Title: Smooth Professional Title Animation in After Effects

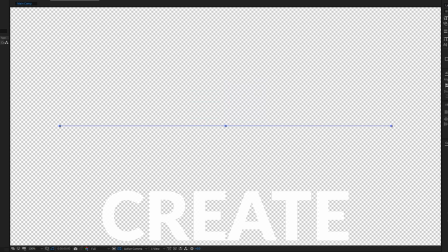(4:06)
Then we're going to set this to zero over here and click on the stopwatch for the scale,
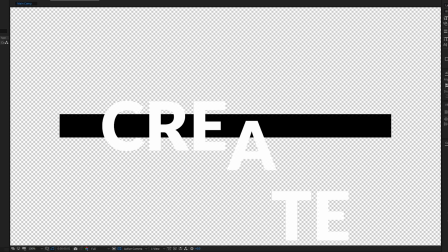(4:11)
move forward in time and set it to 100 so now we have something like this of
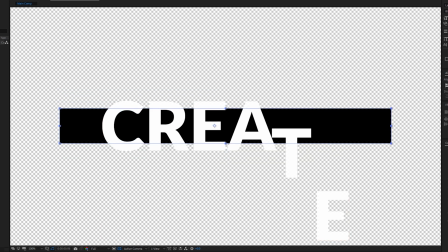(4:18)
course it's scaling from the center so what we want to do is make sure that we take our pen
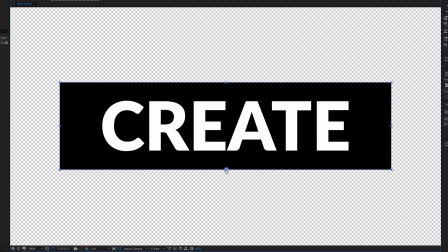(4:23)
behind tool and click on this cross hold ctrl and we're going to put it right here on the bottom so you're going to feel a snap
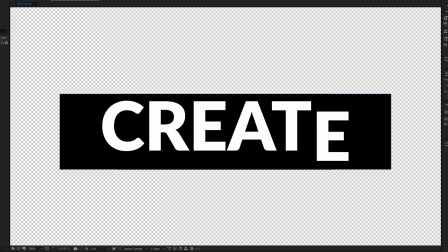(4:30)
to the bottom part here and then it's going to scale just like that which looks a little bit more complicated as well right
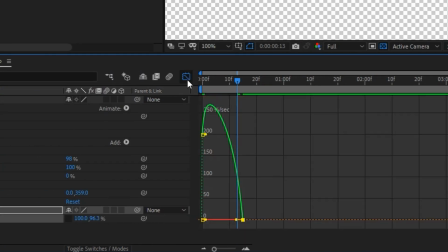(4:42)
click keyframe assistance and easy ease in we're going to do a graph editor as well
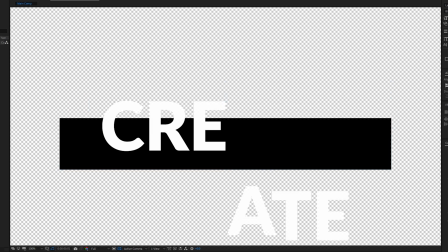(4:48)
and also bring it in here so we have a smooth animation up then
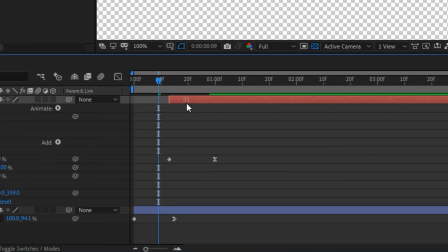(4:55)
we're going to offset our text layer with the selection tool and just move it off a little bit off time here so So,
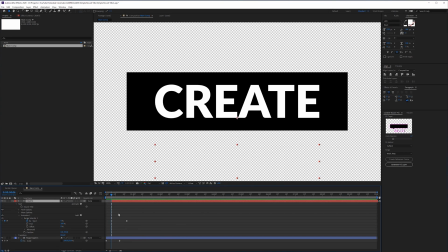(5:03)
the rectangle comes in first and then the text. Maybe a little bit faster here.
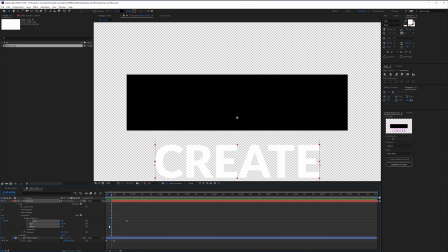(5:12)
And that's pretty cool. I actually want the text also to have an easy ease out here.
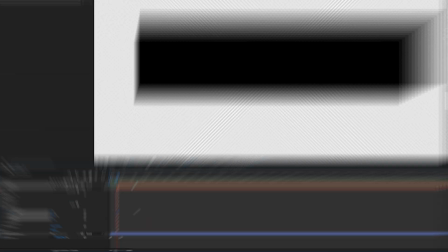(5:18)
And we're also going to animate that a little bit like so. And a little bit longer.
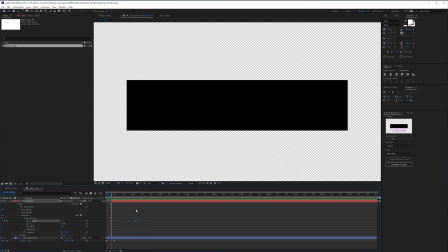(5:26)
And that's pretty cool.
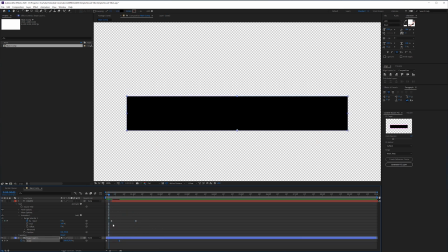(5:30)
And this one also a little bit longer.
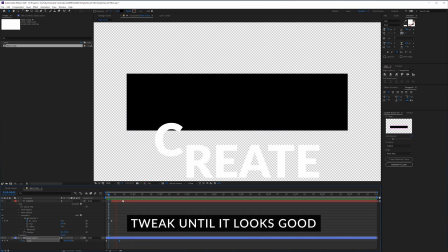another thing that i've done to make it look a little bit better is i went to the shape here press p on the keyboard and click on
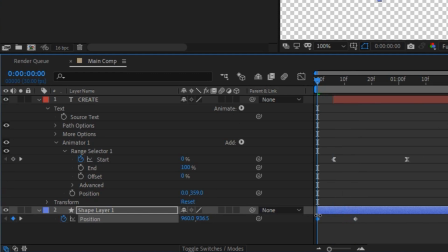(5:45)
stopwatch for the position go to the beginning of my timeline and also move it a little bit more to the bottom so we have an animation
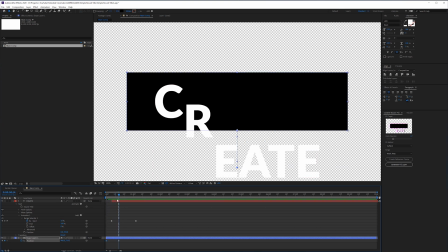(5:52)
up while it's scaling in the frame and it's going to look a little bit more like a 3d animation then we're going to select the last keyframe keyframe assistance
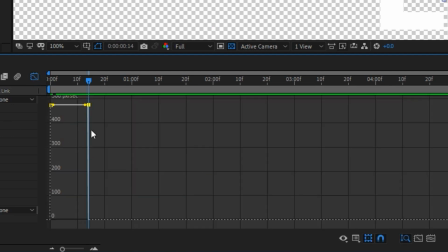(6:01)
and easy ease out we're going into the graph editor or easy ease in i'm sorry there we go and also drag this off so we have a nice smooth position up turns a position up animation in i don't know so we have something like this okay
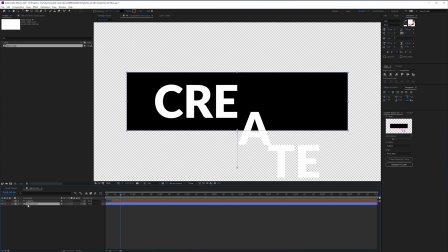(6:21)
so that's looking pretty cool um now what i want to do is use that shape here to actually control our text here so So we are going to duplicate our shape
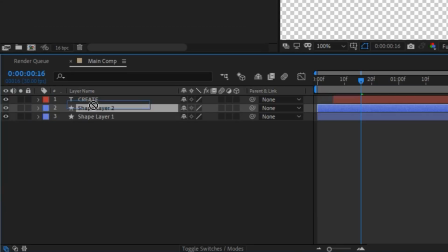(6:30)
layer, edit, duplicate it, and bring it on top. Toggle the switches until you see the track matte options here. And then we're going to click here for text and choose alpha matte,
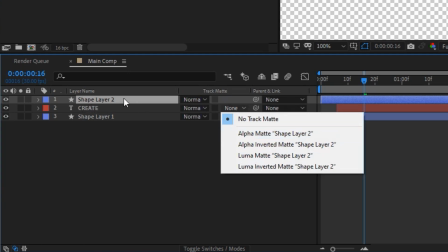(6:42)
which is going to look at that layer above and use it as a reference to show itself on top of the rectangle.
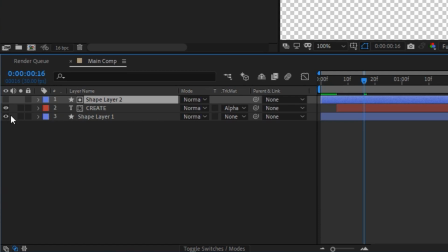(6:49)
And it's not going to show the rectangle. So if we're going to take away the rectangle here in the background,
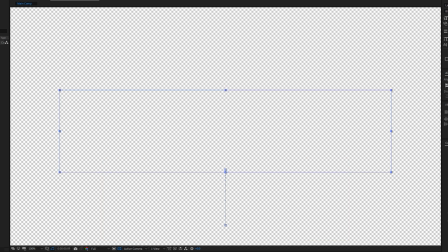(6:54)
you're going to see it gets cut off here and it gets animated in wherever we are in that
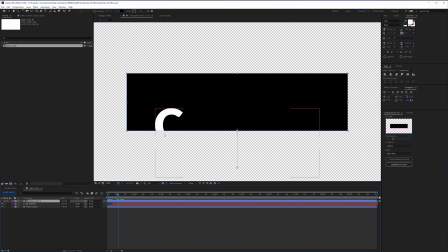(6:59)
rectangle so that's really cool and it looks like it's kind of getting into the rectangle but again to give it a little
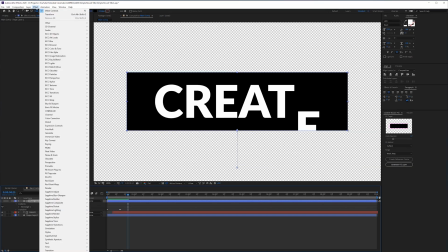(7:06)
bit more of a dynamic feeling we want to add a transform effect so we're going to add a transform
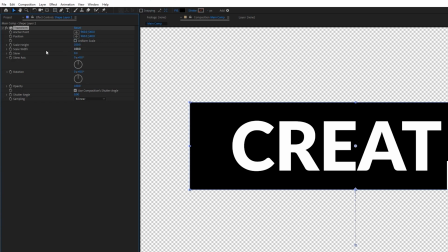(7:12)
and then also uncheck the uniform scale and the scale height we're going to bring this down
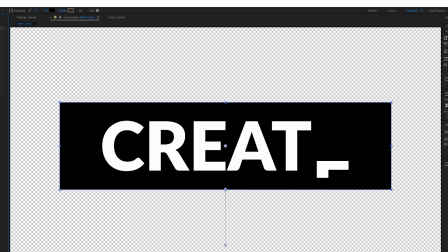(7:17)
until somewhat like here or a little bit less and that way our text is going to animate in but already like within
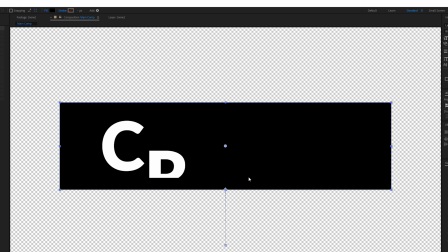(7:25)
the rectangle and that makes it look a little bit more like a depth it's going to bring a depth to our title and then of course we want to toggle the
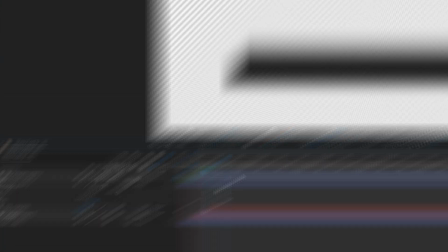(7:33)
switches and enable motion blur for all the layers and then see what we have here we have something like that
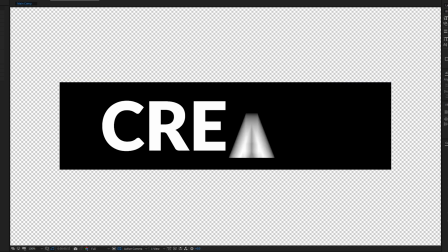(7:41)
that's really cool so
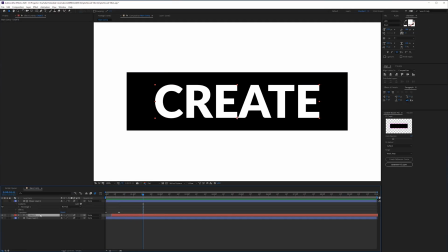(7:48)
once you have that here we can go back to our title press u on the keyboard
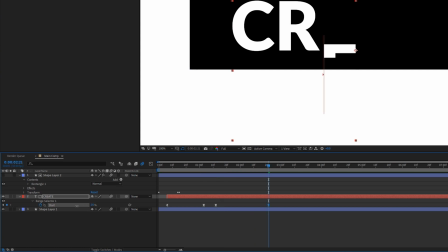(7:54)
and create another keyframe and set it to zero at the end here so now we have it animating in